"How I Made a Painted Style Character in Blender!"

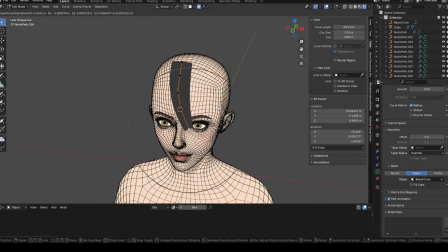4:09 This was very simple and nothing special, I just used some regular curves to place hair parts around.
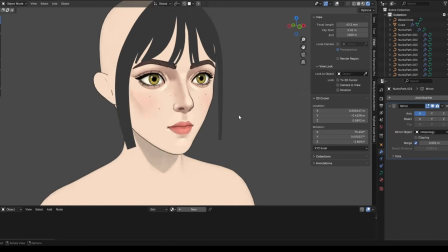4:14 Admittedly, I could have given them more variety, but I just wanted to simplify as much as possible here, and focus on that painted style look as much as possible.
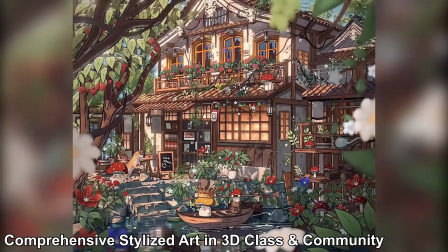4:21 Okay guys, before we go any further, I just want to talk a little bit about my masterclass.
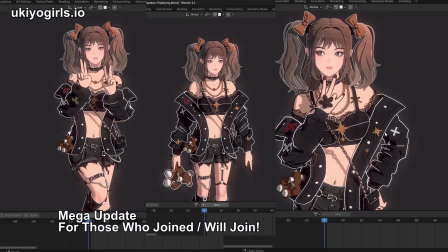4:26 If you're someone who's been trying to learn Blender but doesn't have a clear path, this is a program that will teach you my entire workflow for making things like anime-style characters,
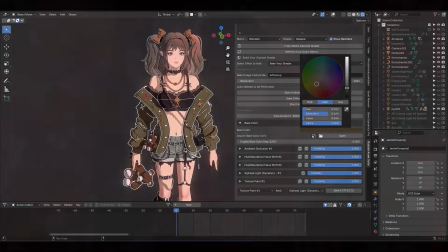4:33 beautiful scenes, and just amazing stylized art in general. It's one of the only comprehensive curriculums on this that exists,
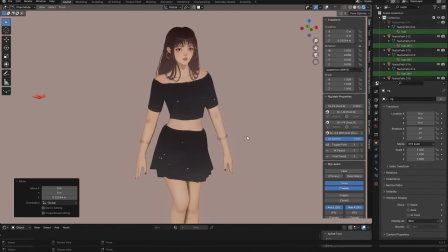4:40 and is suitable both for beginners as well as people who are more experienced and want to level up their stylized art skills, or just become a better 3D artist in general.
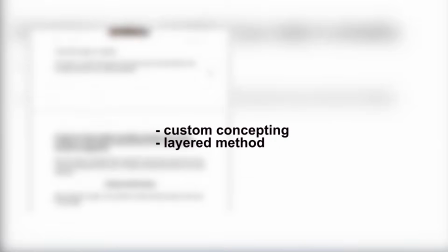4:47 We focus both on technical skills as well as observational skills, meaning technical skills as in how to use Blender efficiently, as
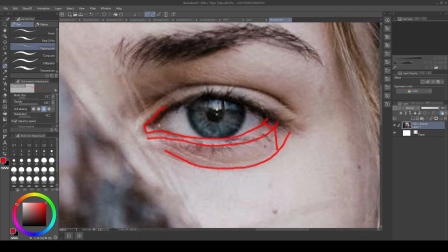4:54 well as the observational skills of design and stuff like that, because without that, your art is going to look flat no matter how well you can use Blender.
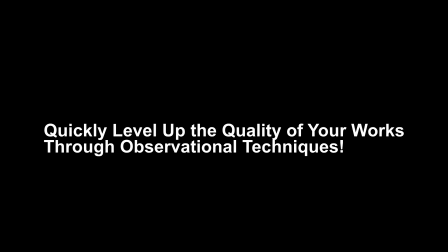5:00 So if you're interested in joining me and hundreds of other students, you can check it out on ukiyogirls.io.
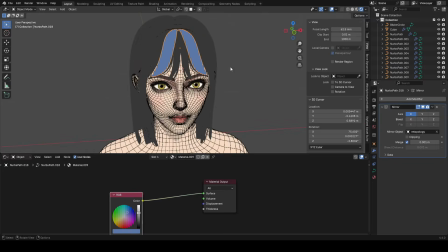5:05 Okay, back to the video. As for color, I didn't know exactly what to use, but just decided to set them all to blue.
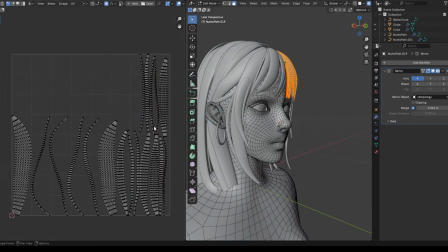5:12 And after that, I unwrapped them so that I could texture paint on them.
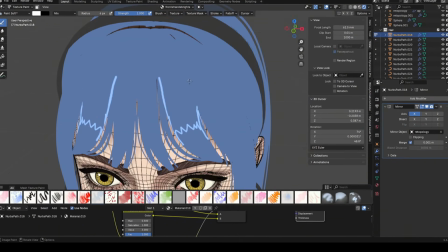5:15 I was being very loose here because I wanted to make sure I was just focused on texture painting and not thinking much about shaders or anything like that. The point at this stage is to keep things as simple as possible. So I did exactly that.
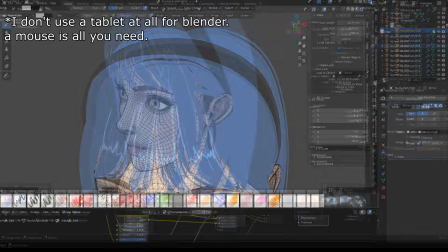5:27 I just painted. I didn't overthink about anything like, oh, look, when the camera rotates and I need this shader or that.
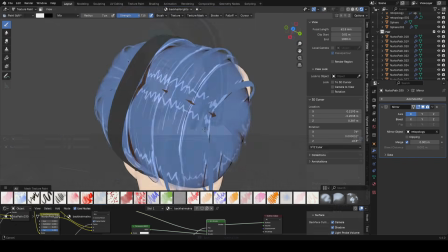5:33 And I just kind of like texture painted streaks on her hair, not really thinking about anything else. Now, with that being said, there's some important tips though, definitely.
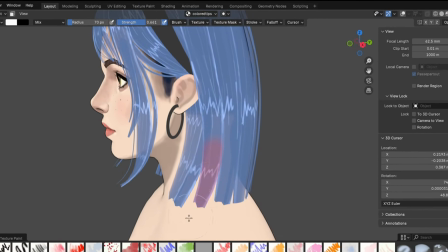5:41 Like for example, you could add coloration to the ends of your tips to make them a bit more appealing. So that's something I experimented with quite a bit.
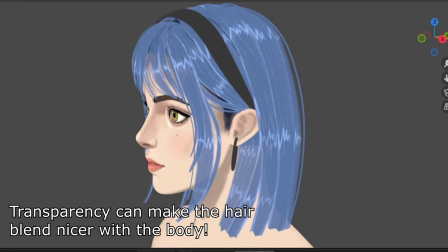5:48 Also, you may notice there's a bit of transparency on the hair curves, so that's another thing you could do,
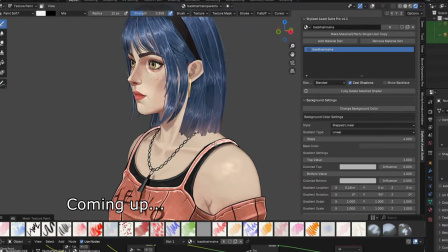5:53 although later I'm going to show you me drawing them in only at the ends/tips of the hair,
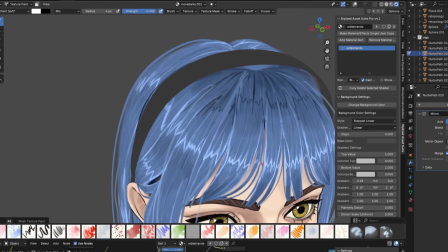5:58 which is what I recommend. Not only that, but you also want to draw in dark streaks for your hair, not just bright streaks, or at least like this is just what I was doing here.
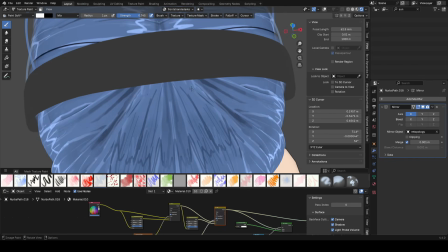6:07 Whether or not you want to follow me on it is totally up to you. Okay, so now let's get on to the clothing.
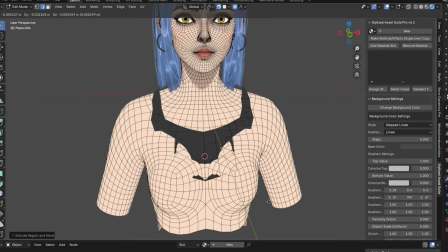6:12 Nothing groundbreaking, I literally just modeled over her body relatively quickly and not thinking that much,
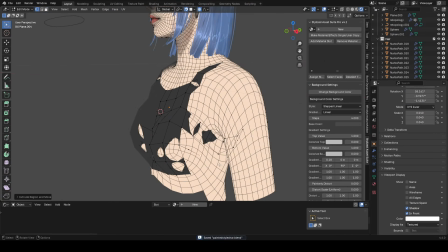6:17 and I had her wearing a tank top and then some type of shirt that goes around her arms over it.
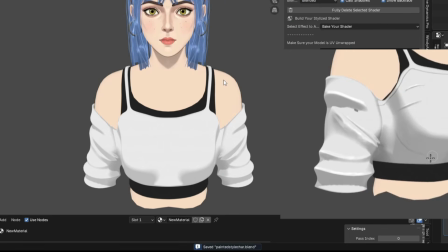6:22 And speaking of arms, it's important to really get those folds going, as without them, you'll make something that looks super flat,
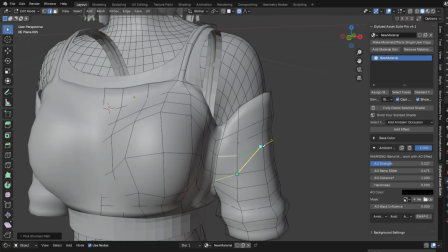6:28 so make sure, you know, the contour around the arms is nice with a lot of folds and stuff like that.
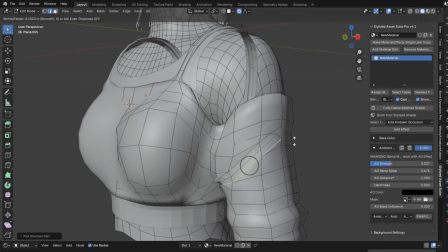6:33 So you can see here I focused a lot on that by beveling and using Alt-S to puff out certain parts, and I was just moving out the loops on her shirt a lot.
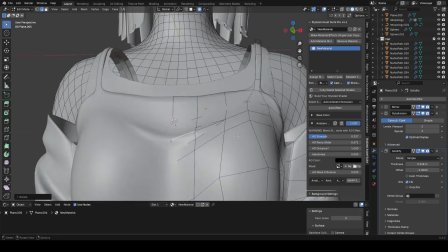6:40 Not just on the sleeves, but also on the top of her chest, because there's usually some folds created in that area as well.
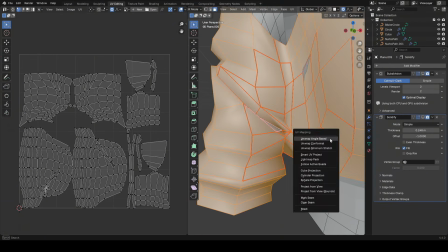6:47 Anyways, so after unwrapping the sleeves, which was a bit annoying, I added a light to my scene,
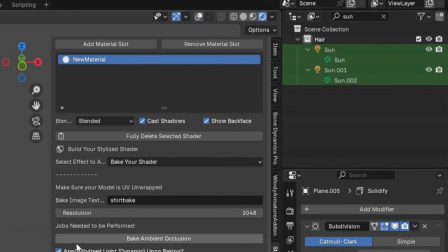6:52 as you can see up here in the properties panel, and to easily get some of that ambient detail for our clothing folds,
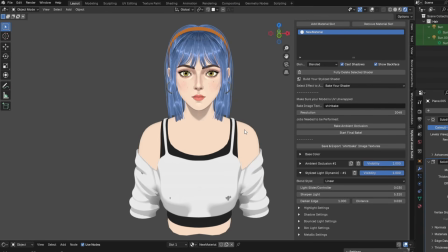6:58 I baked the lighting using the Stylized Asset Suite add-on, and after that,
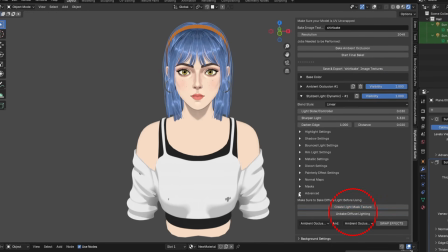7:01 used the Create Light Mask feature to turn the shadows into a mask that can be easily adjusted as a texture.
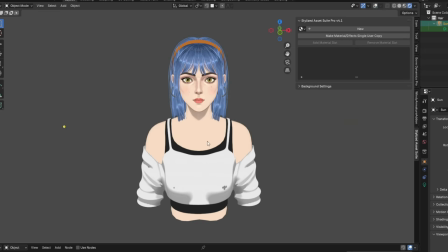7:07 So basically that texture just becomes a mask for where the light would be occluded, and I can just dynamically adjust it.
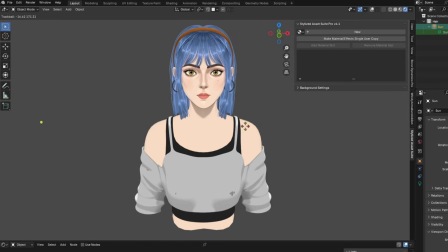7:13 All this basically does is it just gives us perpetual detail in that area even when the sun isn't touching it or anything. Now, after that I wanted to add some lighting to our character's hair.
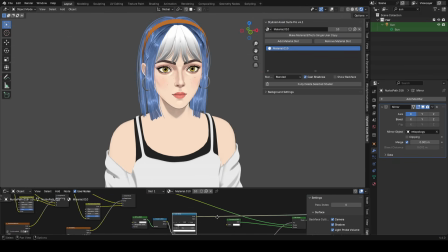7:21 So on the hair I added a shading setup and then just multiplied the texture we painted on her hair previously by that, so we now have shading on our character's hair because it reacts to the sunlight.
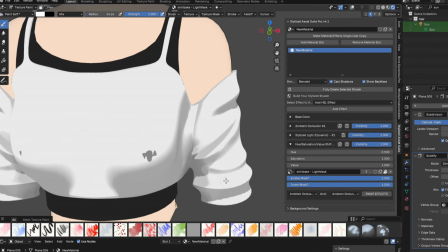7:33 From there I just cleaned up the shirt we made for her a little bit more, but it's nowhere near done.
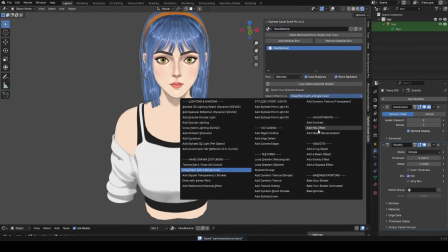7:39 We now need to draw in some folds manually to make the texture a lot better, so I did this using a hue saturation value effect, both a dark and bright one.
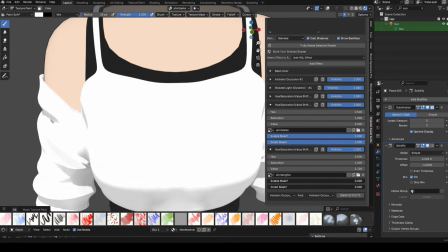7:46 To explain it simply, I'm just drawing darks and brights, that's all it is. Drawing darkness and brightness on my model to create the illusion of folds.
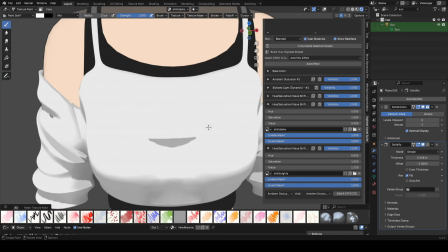7:54 So sit back and relax and just watch the process of this for a bit.
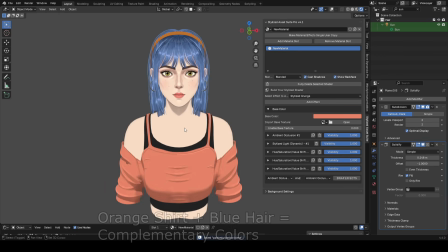8:15 Now after that, I decided to switch the shirt to be orange because white just felt boring, although I liked both a lot honestly.
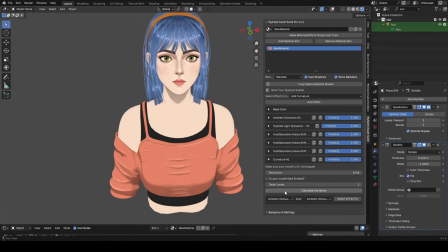8:21 I decided to add a curvature effect to add some brightness on the edges of our model, which looked pretty cool overall.
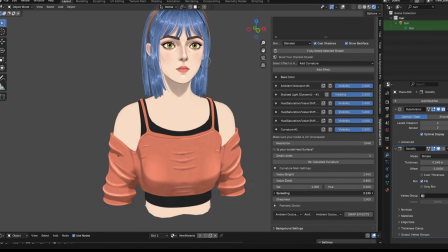8:26 However, it's something I'll have to reel back later because it's a little bit too intense, as you can see here.
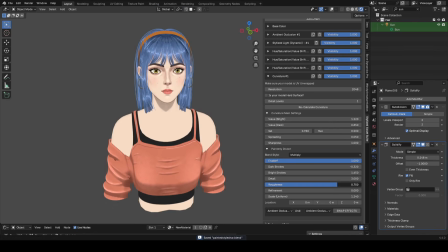8:31 But that wasn't enough for me. I still had to keep drawing in folds manually, so I kept on with that.
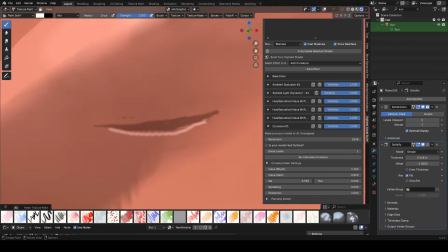8:36 Adding scratches was also pretty important, so this was a really repetitive process, and the main challenge here is really just not overdoing it.
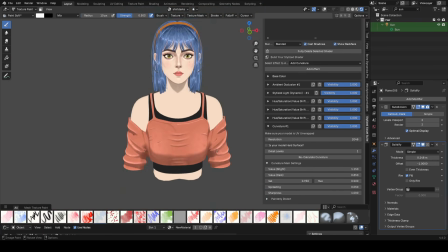8:43 Naturally, your eyes will get tired while doing this, so you'll have to take a second, fresh look at it to make sure you didn't screw anything up.
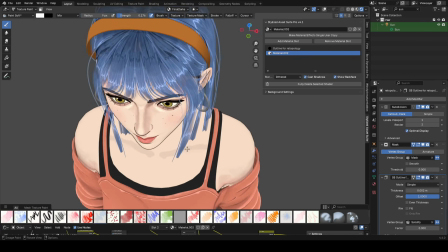8:49 Staying on the chest, I indicated some darkness for her clavicle and sternocleidomastoid muscle as well.
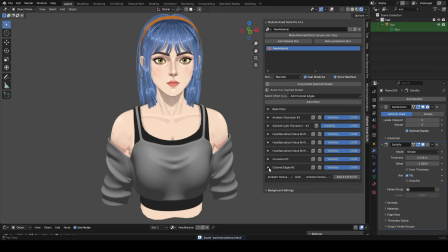8:55 And I now decided to add a colored edges effect to the shirt, and also a texture overlay effect to help make the shirt feel nicer overall. Keep in mind, you could do this stuff with nodes or with the Stylized Asset Suite add-on, but I like to use both personally, which is also what I teach in my masterclass.
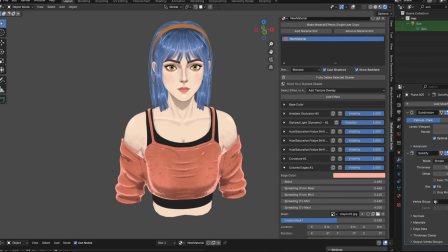9:11 And now examining our torso, it looks alright, but it wouldn't be complete without some pizzazz.
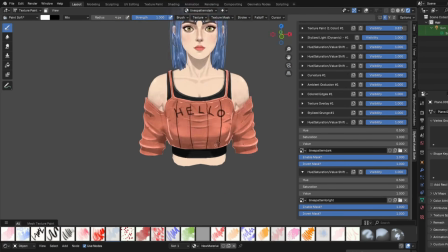9:16 So I decided to also draw some letters on her shirt, and I know this is like extremely uncreative, but I just had no idea what else to write here, so I just wrote hello,
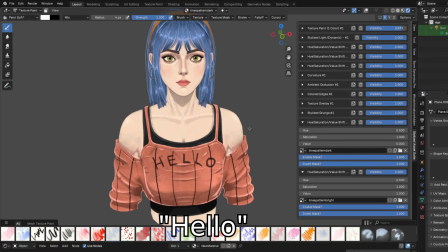9:25 and I also added some stripes on her.
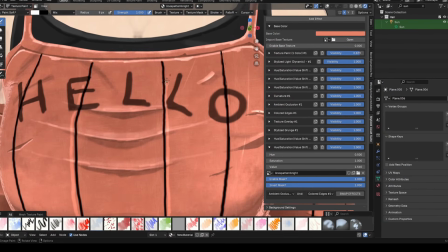9:28 You probably noticed this by now, but I love to draw in highlights on the edges of my darks to indicate more brightness.
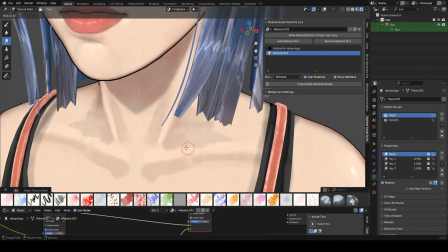9:34 Anyways, from then on, I did some more miscellaneous things. I drew in darkness on her neck to indicate it a little bit better.
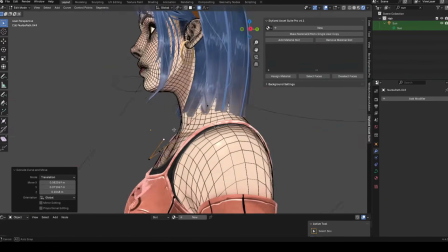9:40 I also added a necklace because I just love to add these to my characters, and yeah.
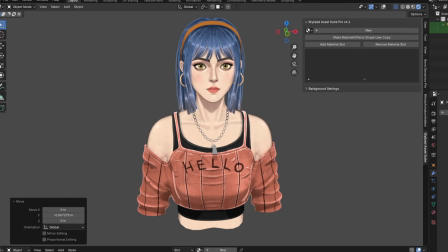9:45 Alright, so we've gotten up to this point with the character. But there's one issue, which is that I neglected the shape of my character's forms of the face, if that makes sense.
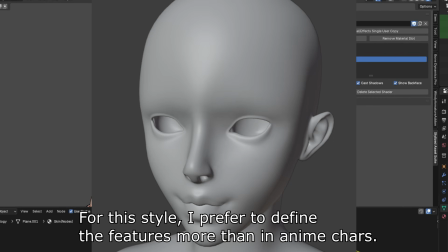9:53 Everything is just like way too smooth, and if I'm gonna be honest, if I had more time on this project, I would have made a custom sculpt for it.
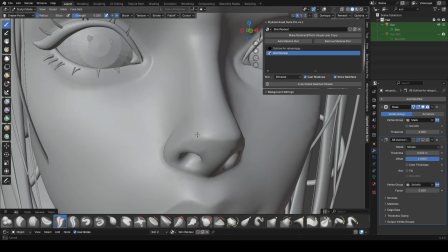10:00 But I didn't, so what I did instead was I just sharpened up the nose area a bit to make it more harsh and rugged,
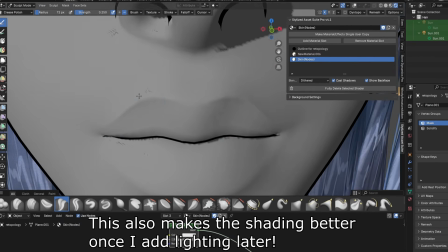10:06 and same with the lips, I sharpened and inflated the sides a bit. And after that, oh wait, damn, now the character looks super silly.
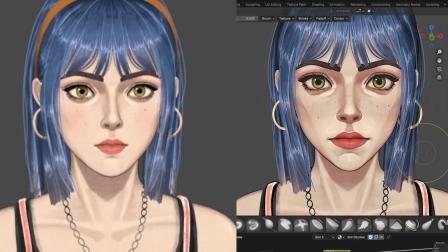10:12 Oh yeah, also, I didn't get this on camera, but I reduced the overall value of the face so it's darker now, which allowed the highlights and other areas like that to shine a bit more,
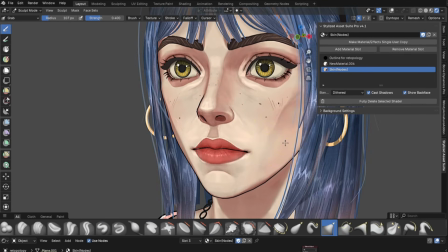10:21 which looks cooler. Okay, anyways, addressing these weird proportions, I'm just going to adjust them in sculpt mode now so they don't look messed up anymore.
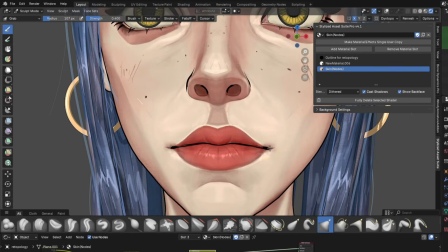10:27 And that being said, this was one of the most important changes that I made, making the model feel more sharp.
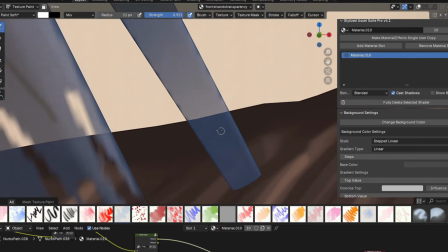10:32 Okay, so one other thing with the hair that was important was having transparent tips.
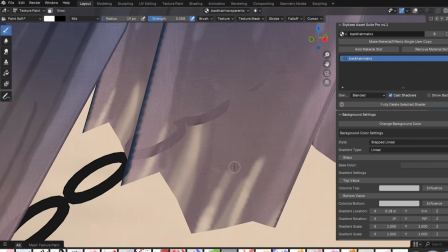10:37 So at the end of all the hair strands, I made sure to draw in some transparency there so that it would actually have that feeling of lightness at the ends.
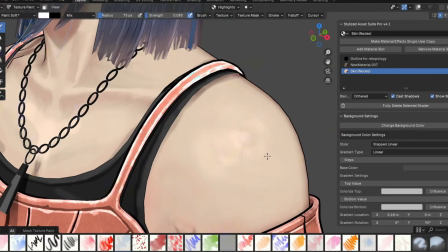10:43 And from there, it was just some other slight adjustments to the model.
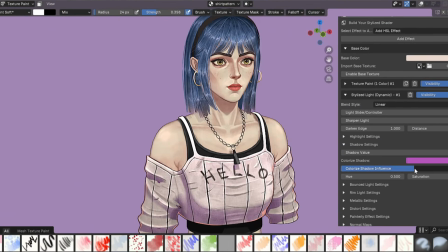10:46 I played around a lot with the background and the color of our shirt as well, so I was pretty indecisive on that, but it's a fun thing to experiment with. Okay guys, so let's now talk about lighting. The thing is though, this part is a bit incomplete because I haven't fully finished the lighting setup, but hopefully you'll find what I have now to be interesting.
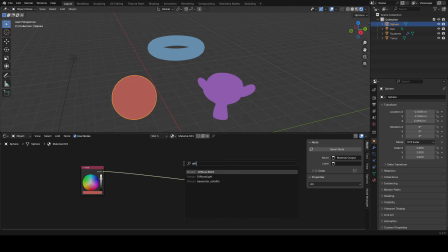11:01 But first, let me show you an oversimplified version of how this works. Pretty much, you just make a basic stylized shader setup with a diffuse BSDF, shader to RGB, and color ramp.
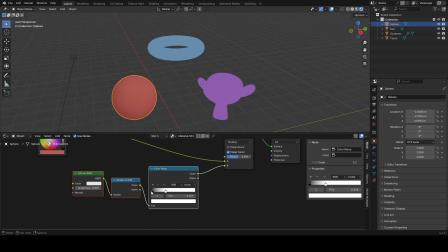11:10 I talk about this more in my beginner's Blender tutorial, so you can watch that. But pretty much, you just multiply your texture by it, and then what you can do after that, actually,
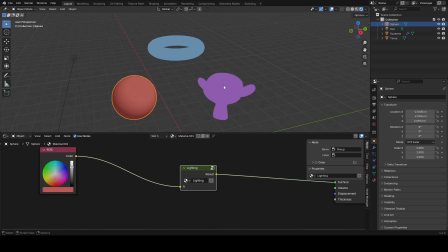11:18 is select everything, hit Ctrl G to put it into a group, rename that, and then on your other materials,
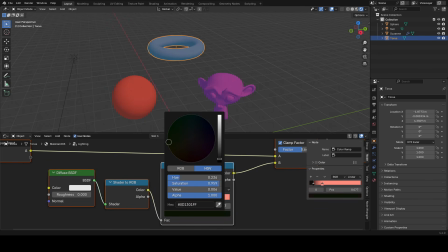11:24 which in our case would be all of the other objects on our character, you can paste in that group. And you can tint the highlight and shadow colors to whatever you want, just like this.
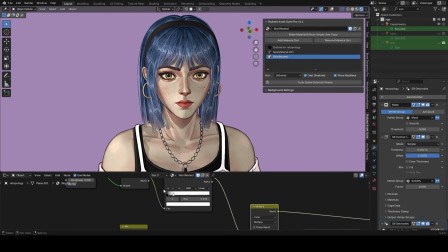11:32 So now I just applied that strategy to every object in our character. A setup like this gives you maximum control because you can adjust the colors of light and shadow,
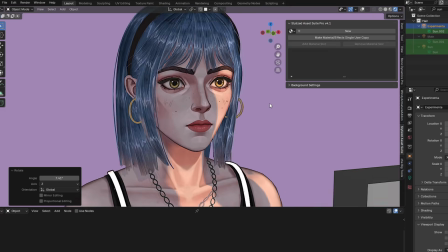11:40 you can adjust the sharpness via the color ramp, and there's just so much versatility doing this. Do keep in mind though, with this style there's changes you may have to make based on the scene that you're doing, so it's not meant to be a one-size-fits-all complete type of solution.
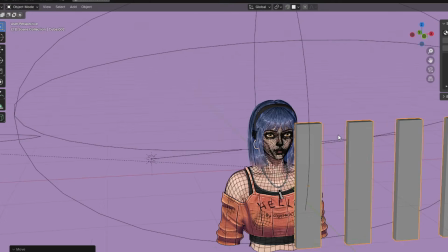11:54 At this point, I just continue to play around with the lighting a bit. I really like playing these rectangle objects here to kind of indicate some cinematic lighting,
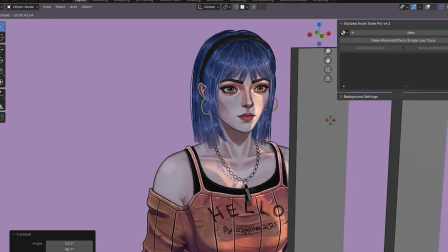12:01 as if the lighting was going through window blinds or something like that, so that was pretty fun.
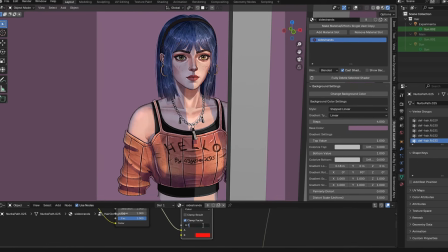12:05 All that really remained after this was to make some final touches, so what I did was added a gradient to the bottom of the hair to make it red, and I also just darkened the background a little bit.
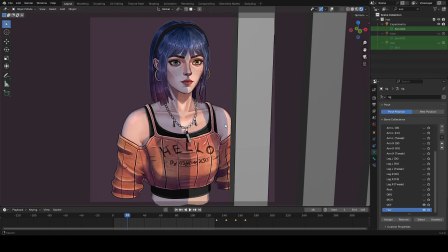12:13 And with that, here's our final result. Alright guys, so that is it.